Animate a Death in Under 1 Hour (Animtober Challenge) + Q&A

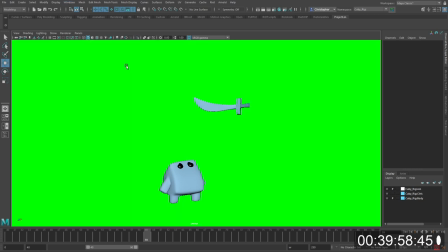non-malleable i mean it is malleable i guess but it's it's it's not of this world it's not a physical thing and
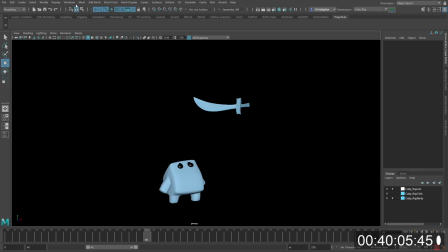we're able to communicate and and capture something like that through through the through the art of animation isn't i don't know isn't that kind of cool
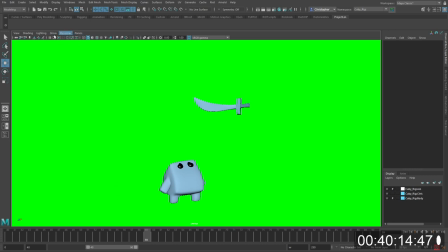anyway i believe that's the kind of stuff that motivates us a little bit um there's just this sort of magic that we all are attracted to for animation when it's like oh we first did our first animation whether it's a flip book or whether it's like a bouncing ball or whatever whatever it
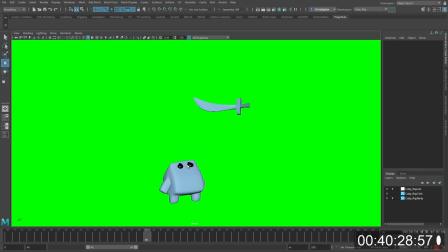is my god um yeah hope that answers that question uh we are at 40 minutes and I believe actually what's interesting is I started this challenge 15 minutes late so even though we're 40
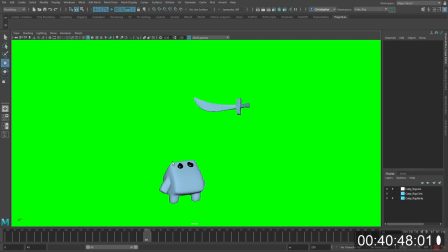minutes which is before an hour I would I'm assuming I'm done here and I'm just trying to render it out because I'm using the green screen oh
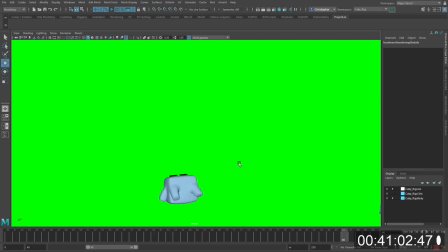actually no I started like five minutes or ten minutes late or something so I still have some time but I realize that I do have very little time because I need to put it into after effects and I want to put an effect I want to put in a smoke effect as well as a flash effect for when he gets hit just for you know
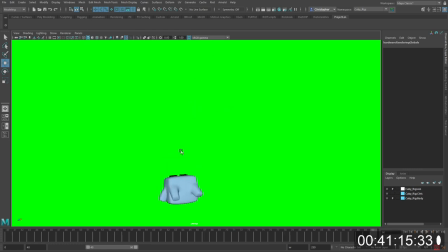impact sake just for like communication but actually let's um let's kind of rewind a little bit and um i was answering i was answering this question while we were just going through this let me just quickly i'm going to quickly scroll through this quickly yeah
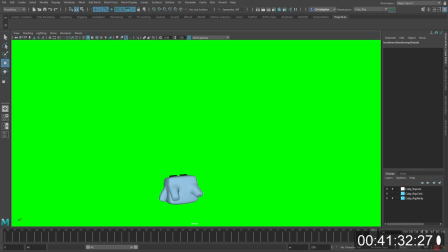you don't see you can't see me work here okay so we're going to go back a little bit time code we're going to come back over here to to this section uh to refocus a little bit i am now at 29 30.
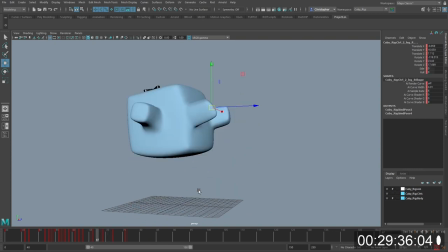this is for the editor sorry this is for me to edit back in to go back um so i'm animating a little bit more drag on the feed here i think because we've slined everything already um i'm really just trying to get because we got that we got the root going down right so the root is
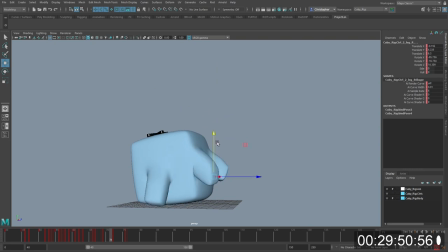it's in a standing position it turns a little bit to the left screen right and then looks up then as the sword comes up and then comes down it gets hit and the root needs to go down on the ground pop up
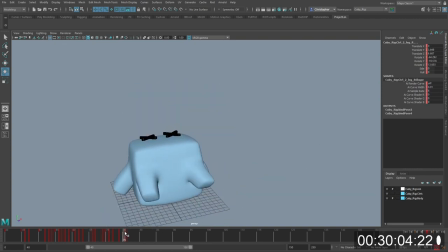because of the force then bounce back down once that's like solidified then we just come in with the arms and we have to ask ourselves okay are the arms following or are they leading in most of the cases they're following they may lead a little bit in the section
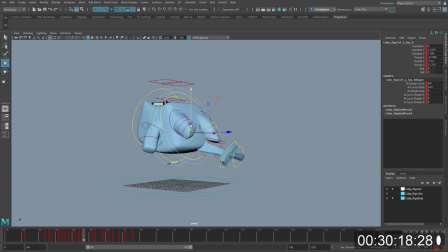where he's like active remember in these situations where we have leading actions with the arms or anything that's because the arms are conveying intention and uh thought for something that's going to happen prior so for example if i'm reaching for something your arms will go first as your body follows normally right
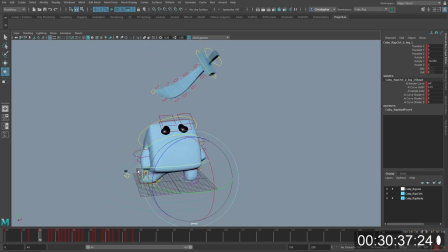but in this situation not much is happening he's not really thinking too much just following the the motion of the sword so you know in this situation his arms are just going to drag and even more so when he gets hit physically if he gets hit in the body first the body will have to go first arms will have to drag and that's what i was offering there right here i'm author i'm trying to pose in
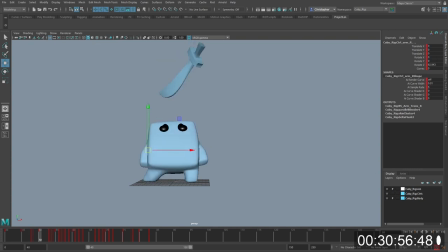a little bit of breakdowns on the arms so you can see here it's like the arms are sat to his side what i want to do is do a slight shape shape change that he comes to his extreme as he looks up a little bit and then so his arms come up they
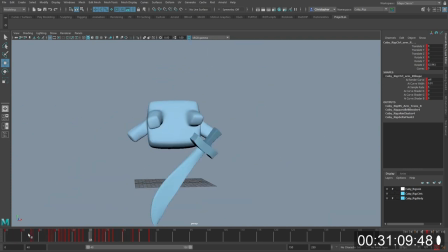open kind of like more of like a oh what's that kind of thing oh you know so so going from like a stick a stick up down to an open a shape a little bit right just just a little bit uh this layering in basically just gives a little the character a little
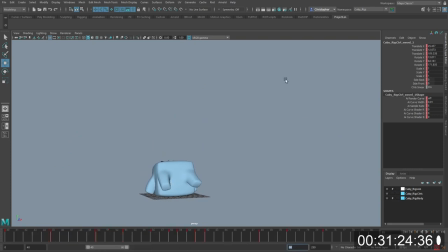bit more breathability and like lightliness if you have nothing moving during these moving holds it's one of those things where it's like then then the object feels or not not organic it feels like a immovable thing uh you also have noticed that while we were just like sort of like splining all the